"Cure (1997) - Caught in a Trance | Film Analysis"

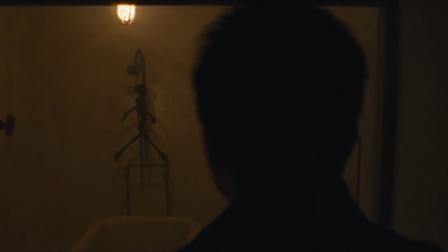Cure not only shows you various characters being hypnotized, it not only puts you in their headspace, it not only shows you the hypnotist,
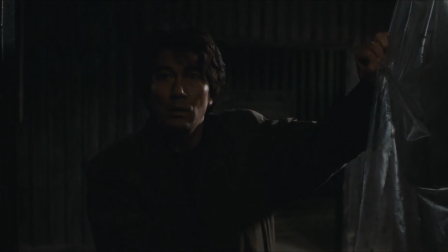then pulls the rug out from under you by casting doubt in your mind about how important he is to it all.
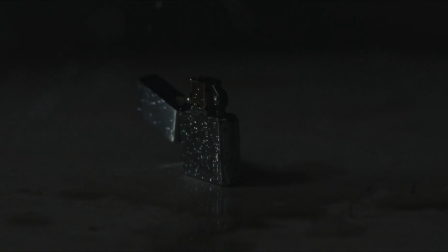But the film also very directly and not so subtly does its best to hypnotize you as the viewer.
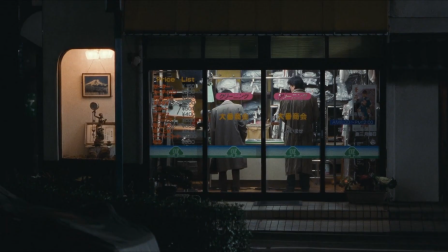Given the cost of hypnotism shown in the film, attempting to hypnotize us, even if it is just a stylistic technique or gimmick, is almost enough to leave a bad taste in your mouth. It almost feels as if the movie has some sort of leg up on us, like it has some trick to pull, one which it's excited about, not even hiding it, once it has us in its grasp.
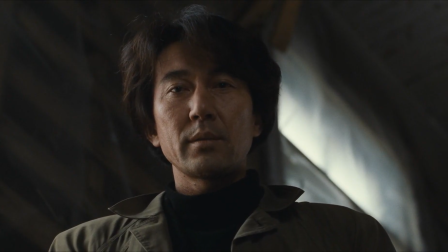The open-ended nature of the ending, with the sour note of the detective's wife being another victim,
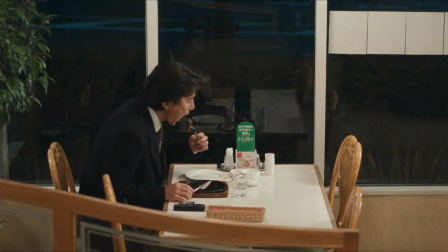her corpse upsetting to behold even for its brief moment on screen, is then contrasted by the detective sitting there lulled into peace beyond loss or stress,
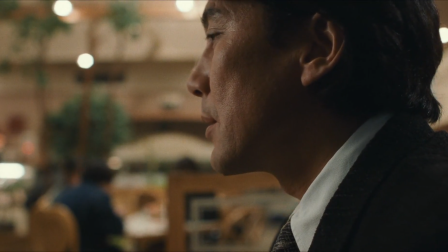implying that he hasn't been made aware of his wife's death yet, or that, maybe,
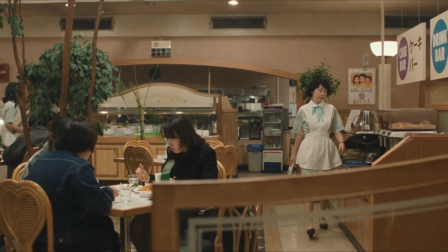he's played some part in it. The setting is crowded and typical, but the film has showed us settings just like it earlier,
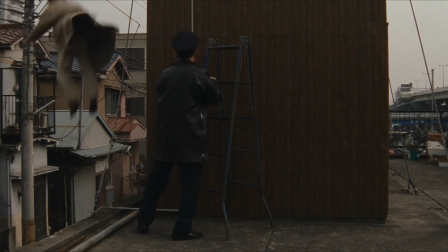only to tug that implied comfort out from beneath us. We know that the worst can happen here, just like it's happened everywhere else.
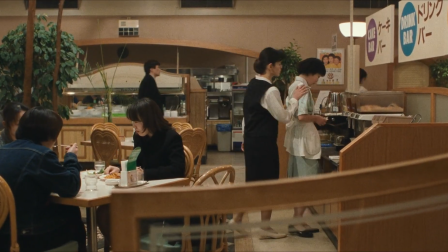The waitress, as innocuous as anyone else, is approached by a woman who whispers something into her ear.
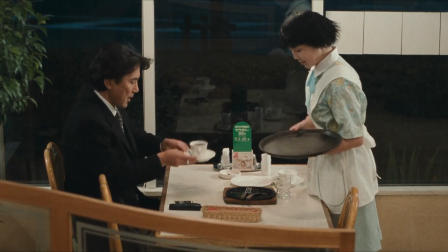This act should be random. It should register as random to us, no different than anything else any other extra in the shot is doing.
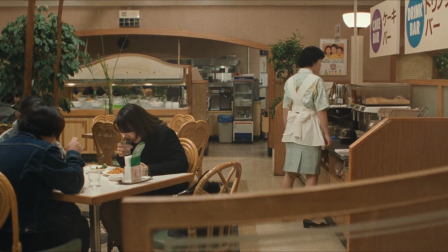Yet somehow, we mentally take note of it. The woman whispering was never in the film before,
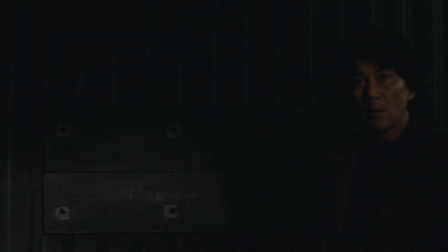nor was there any indication that any other character possessed any of the ability for hypnotism shown by the villain, at least not any character who's still alive.
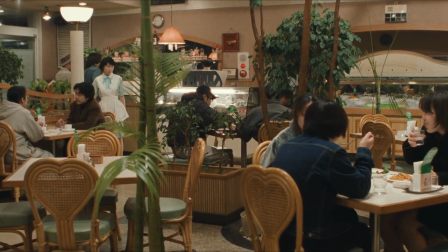The line then between culpability is blurred further. The waitress grabs a knife, doing so underhanded, in a way that we immediately register as a threat.
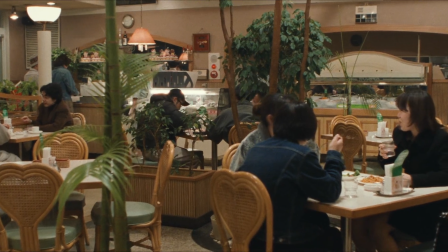The movie ends there, cutting away from the action at the perfect moment to leave us without any sure understanding of what it is we've just seen. Not only are we right to be concerned, right to expect the worst, we're also hypnotized.
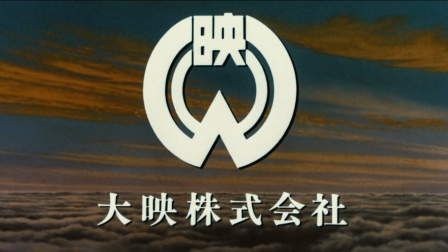We're also viewing things through the mind of somebody who's been hypnotized. We're also viewing a movie which isn't real, it's entirely hypnotism by its very nature.
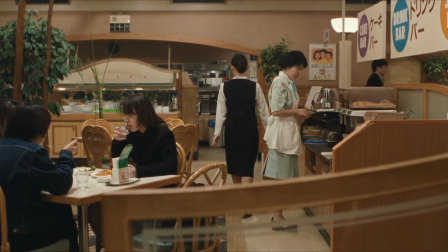Was the whisperer another hypnotist? Does she work for the main villain? Work with him as an equal?
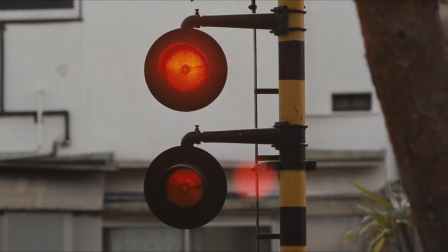Was she his superior? Are they the same person? Are they working for the same person? Is there a person to work for, or is it a force? Is Mesmer still around? Was he the creator of this technique, or just the only person to discover it on